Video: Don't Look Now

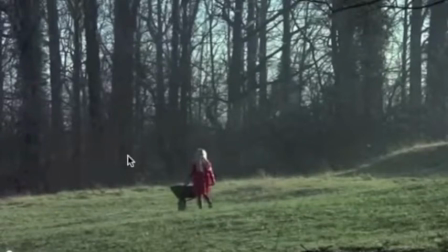(4:05)
So you're already getting this idea of a fairy tale about a child in danger.
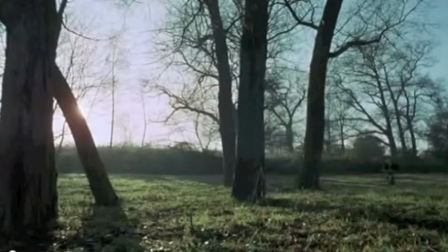Our second establishing shot shows a little boy on a bike, very much in the same scene. We know they occupy the same space. And one of the things that I would point out here is the music.
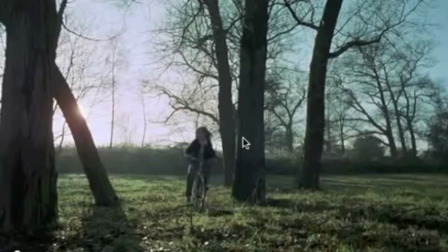(4:28)
It is this very kind of shaky piano playing. Now, if you are a watcher of horror films, which this is, it's a very kind of unconventional horror film, you know that shaky, childlike music usually indicates something creepy is about to happen.
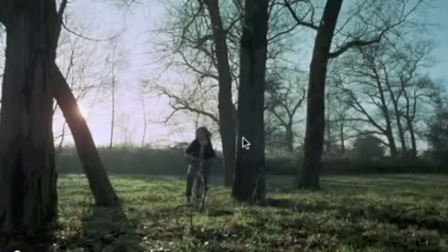(4:45)
The way that the piano is being played here indicates perhaps that, hey, this is a child playing it. So even though the music itself is very sweet and innocent, it's setting a pretty creepy tone.
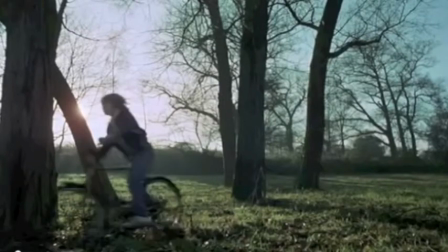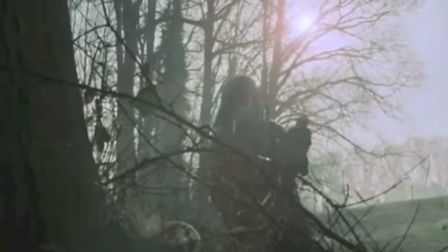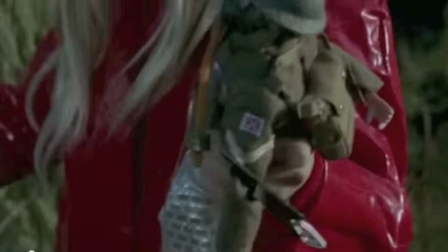(5:11)
let's just take a look for a minute at the toy that this little girl is playing with, because it's really, really unsettling. It is a soldier who is speaking in a very childlike voice, because it's one of those pull string toys that talks to you,
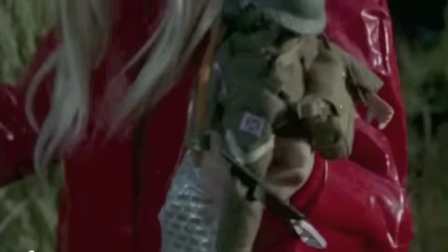(5:27)
and it's wearing a gas mask. Now, this doesn't have any real bearing on the rest of the film. I think that this particular prop is here just to really kind of solidify that unsettled, uncomfortable tone.
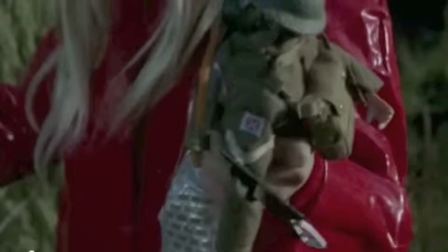(5:40)
What kind of weird child plays with a toy that is a little kind of, G.I. Joe wearing a gas mask? That's weird.
This is your commandant speaking.
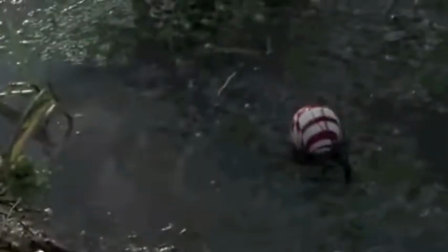(5:58)
Alright, we have our first image of water in a film that is absolutely obsessed with water. And also notice all the red. Now, red can mean a lot of things. It can mean love, it can mean passion, or in the case of this film, just based on what we've already seen, it might mean violence.
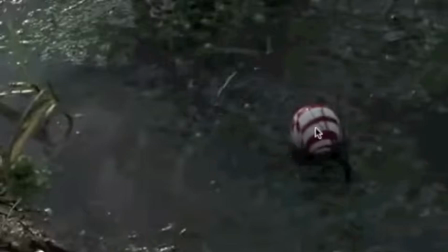(6:18)
Also notice this whirling pattern, because this gets repeated throughout the film. There's a lot of repeated imagery in the film and in this scene. There's this idea of a circular pattern, there's the idea of water, etc.
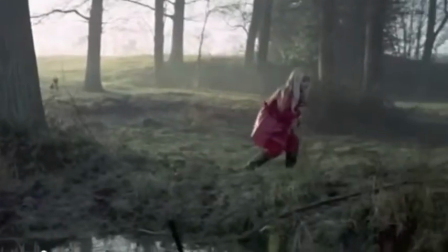(6:34) Motor attack D10.
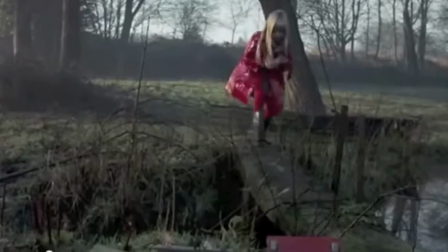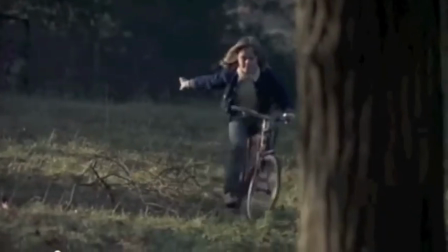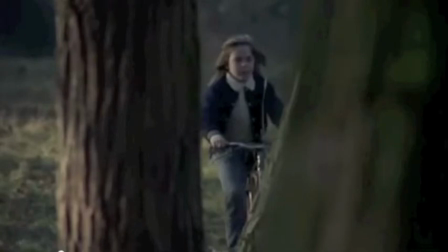(6:51)
Now, a lot of people watching this will also see another very common horror convention, the handheld camera shot from a fairly low angle that indicates a kind of voyeurism. Probably the most famous example of this happens in Tobe Hooper's Texas Chainsaw Massacre,
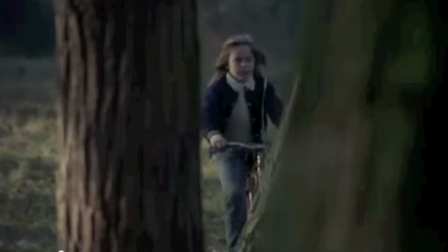(7:06)
where you see this handheld camera kind of looking through the tall glass, or the tall grass at the victims, indicating that the killer is watching them. Now, there's not really a conventional killer that we're going to see in this film, but we get the idea here that these children are being stalked.
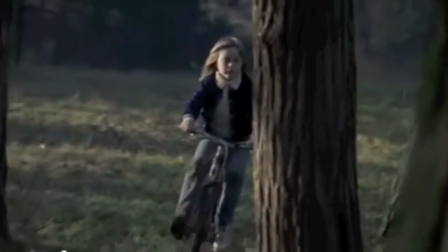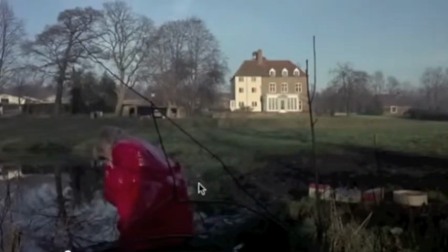(7:29)
Alright, this is a really important shot, just spatially and also visually. Here is the house where the children live, and that's going to be established fairly soon here, and here is the little girl. The fact that she is at some distance from the house is really important.
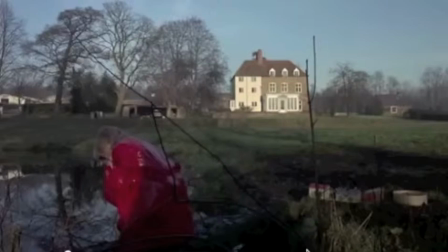(7:45)
I also want to point out that these branches here really break up the frame. You have the two main subjects of the frame, the little girl and the house, but right here in the foreground is this kind of shattered image, all right?
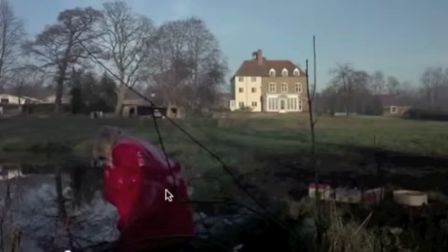(8:00)
It's breaking up the picture. So the real subject of the frame is not the girl or the house, but the branches themselves.